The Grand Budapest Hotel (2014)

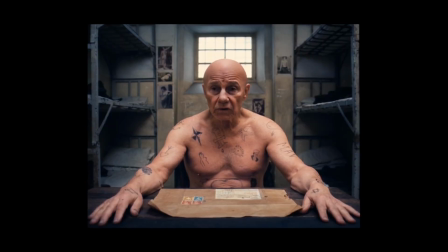246s
An example of this balance of storytelling is when Gustav and his fellow inmates are trying to figure out how to get the tools they need to escape prison.
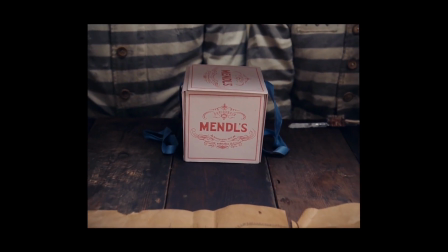254s
The camera zooms in on the Mendel's box, which tells the viewer right away that the next course of action is going to involve Mendel's,
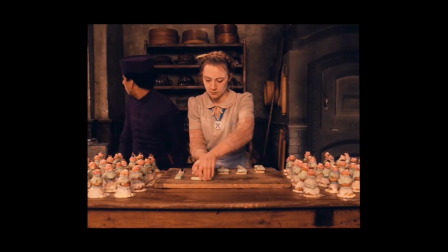260s
Zero, and Agatha, without it being confusing or left unaddressed until later in the film.
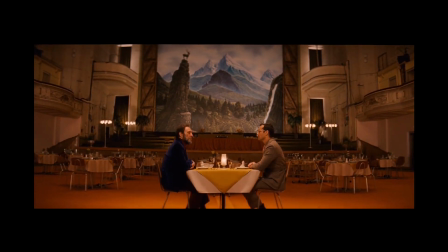267s
The last moments that further highlight the attention shown to storytelling are by revisiting the layers of the story.
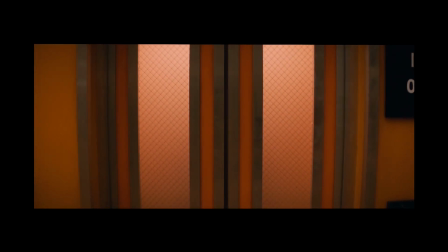273s
Watching as the elevator doors close on Mr. Mustafa, then seeing the focus shift from the young author back to the old author,
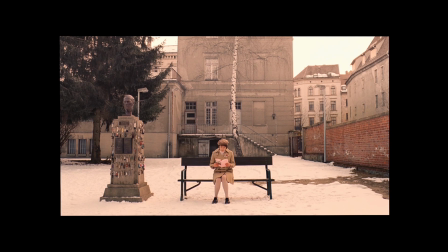279s
and finally returning to the young girl with the novel in the graveyard gives the whole narrative a rounded out and complete feeling.
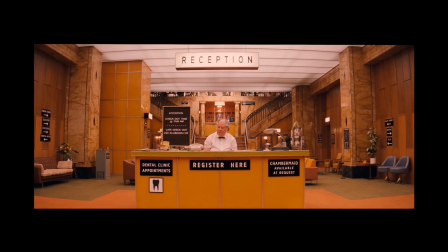286s
The use of symmetry and frame-within-frame structure to the shots not only made the Grand Budapest Hotel visually appealing,
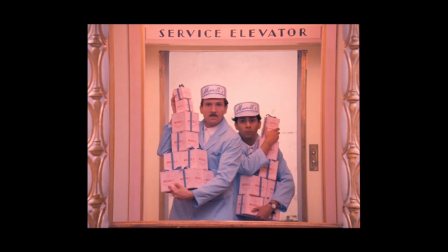292s
but it also contributed to the audience's ability to find the focal characters and moments to aid
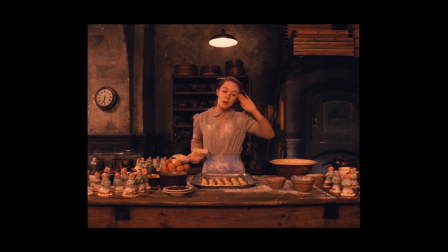297s
in following along with the fast-paced and multi-layered story. By the time the film's narrative has concluded,
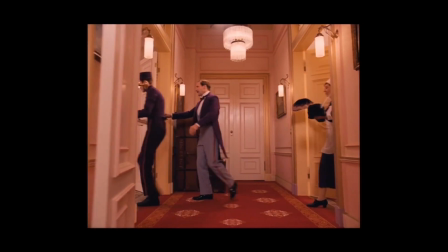302s
closure to each aspect of the film has been provided, which results in an undeniably well thought out, stylistically original, memorable, and entertaining film.